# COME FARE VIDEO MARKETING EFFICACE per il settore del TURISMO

Ciao ragazzi, bentornati sul canale ufficiale Langa Studios, un'azienda che opera in tutto il mondo ma che ha sempre, da sempre, un cuore italiano. E quindi in questo video vogliamo spiegarvi come abbiamo fatto a rappresentare tutta Italia in un video. Che è una cosa impossibile, cioè non si può fare, un'impresa titanica, come fai? E se il video deve durare anche poco, come fai ancora di più? Abbiamo pensato a diverse soluzioni da adottare, in questo caso il cliente era un'agenzia di viaggi che organizza tour in Italia.
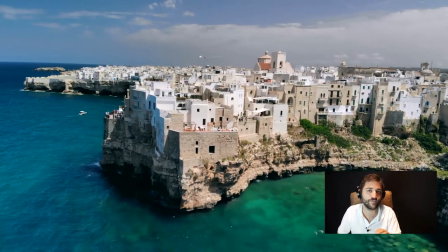(0:30)
Quindi il loro intento era di realizzare un video con scritte in italiano,
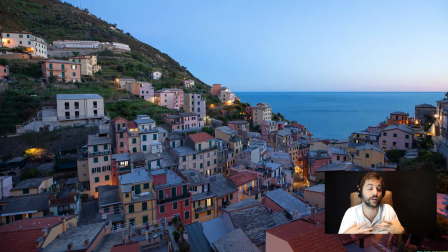(0:34)
doppiaggi in inglese e la principale preoccupazione per quanto riguarda noi è reperire le immagini giuste.
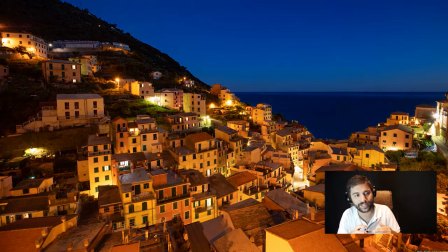(0:40)
Il cliente ci ha fornito un po' di immagini statiche, un po' di immagini in movimento, quindi abbiamo fatto una selezione e ne abbiamo scelti alcune.
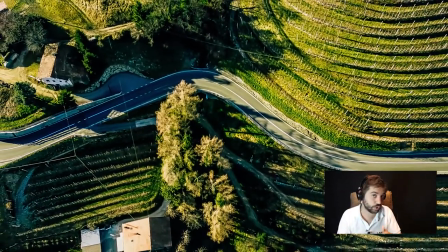(0:49)
Quanto alla resa finale invece dopo aver riflettuto a lungo su diverse tipologie di video abbiamo concordato
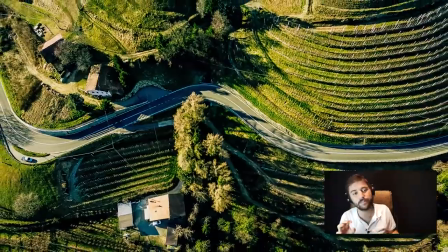(0:55)
che per far rendere al massimo immagini statiche e in movimento possiamo realizzare un video typography.
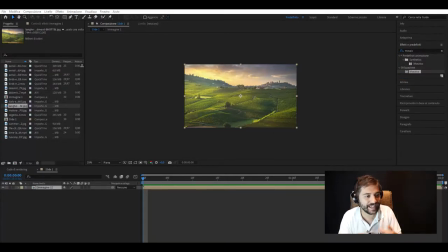(1:02)
Quindi in questo caso mettiamo all'interno del video manualmente le nostre transizioni, quindi partiamo da una sfocatura a mosaico sull'immagine che ci restituisce praticamente una palette di colori e
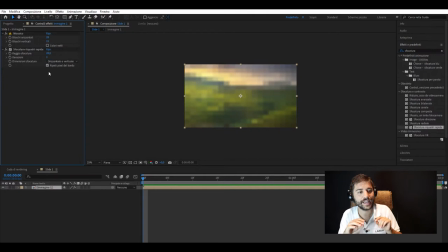(1:16)
ne aggiustiamo la densità aggiungendo un po' di sfocatura in modo che i contorni delle varie caselle non siano così definiti.
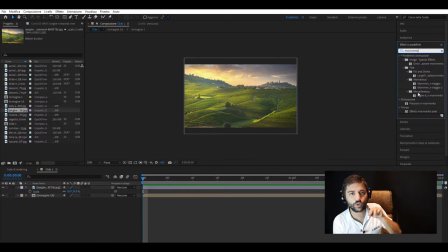(1:23)
Ora qual è il movimento che vogliamo far fare alla nostra immagine? Diciamo un bel zoom out, quindi mettiamo i punti chiave nella timeline e aggiustiamo con le curve la fluidità del
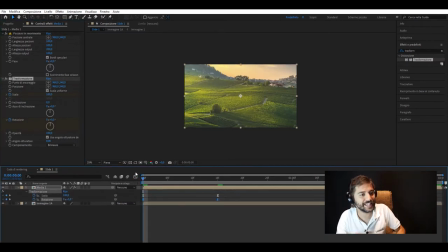(1:34)
movimento e oltre a questo zoom mettiamoci anche del dinamismo agendo sulla rotazione con un po' di movimento nell'immagine,
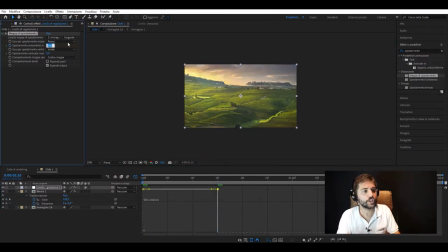(1:42)
facciamo storcere un po' insomma. c'è un effetto che ci può aiutare che va sempre dosato con il contagocce in questo caso ovvero mappa di spostamento in pratica cosa fa distorce l'immagine nel modo che vogliamo per pochi secondi e anche qui con le curve vengono il nostro aiuto per abortizzare questo movimento
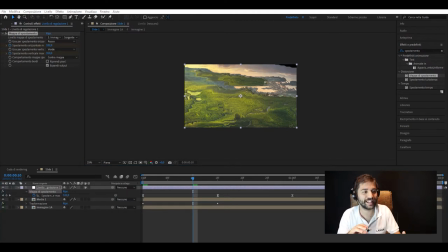(2:01)
abbiamo deciso di farlo su questa distorsione facendola partire in maniera pesante facendola sfumare pian piano tra virgolette come al solito allacciamo le cinture e buttiamoci in mezzo alle curve per regolare i movimenti e intensi
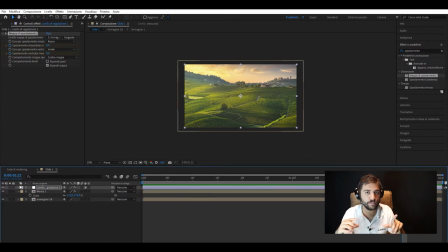(2:16)
circoscriviamo poi questo questo effetto in modo che la distorsione sia in qualche modo incorniciata dal video stesso adesso mettiamo in mezzo la nostra scritta
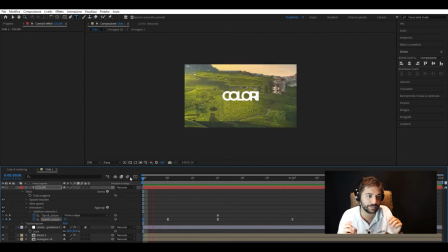(2:26)
ben visibile al centro con un piccolo effetto di spaziatura tra caratteri gestito dalle
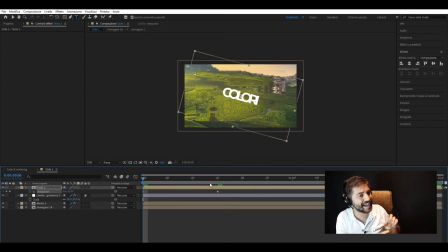(2:32)
curve quello che facciamo alla fine è coordinare questa scritta con l'effetto rotazione che abbiamo
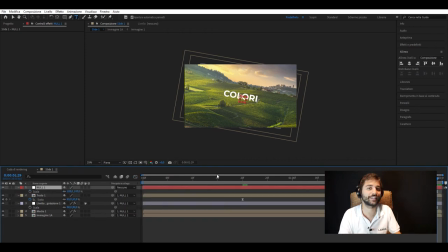(2:37)
inserito all'inizio e con lo zoom out e la nostra transizione è completata adesso vi facciamo vedere
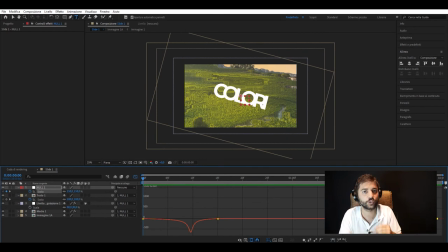(2:43)
tutte le slide di questo video applicate con questo solo effetto perché il risultato finale è ancora in sviluppo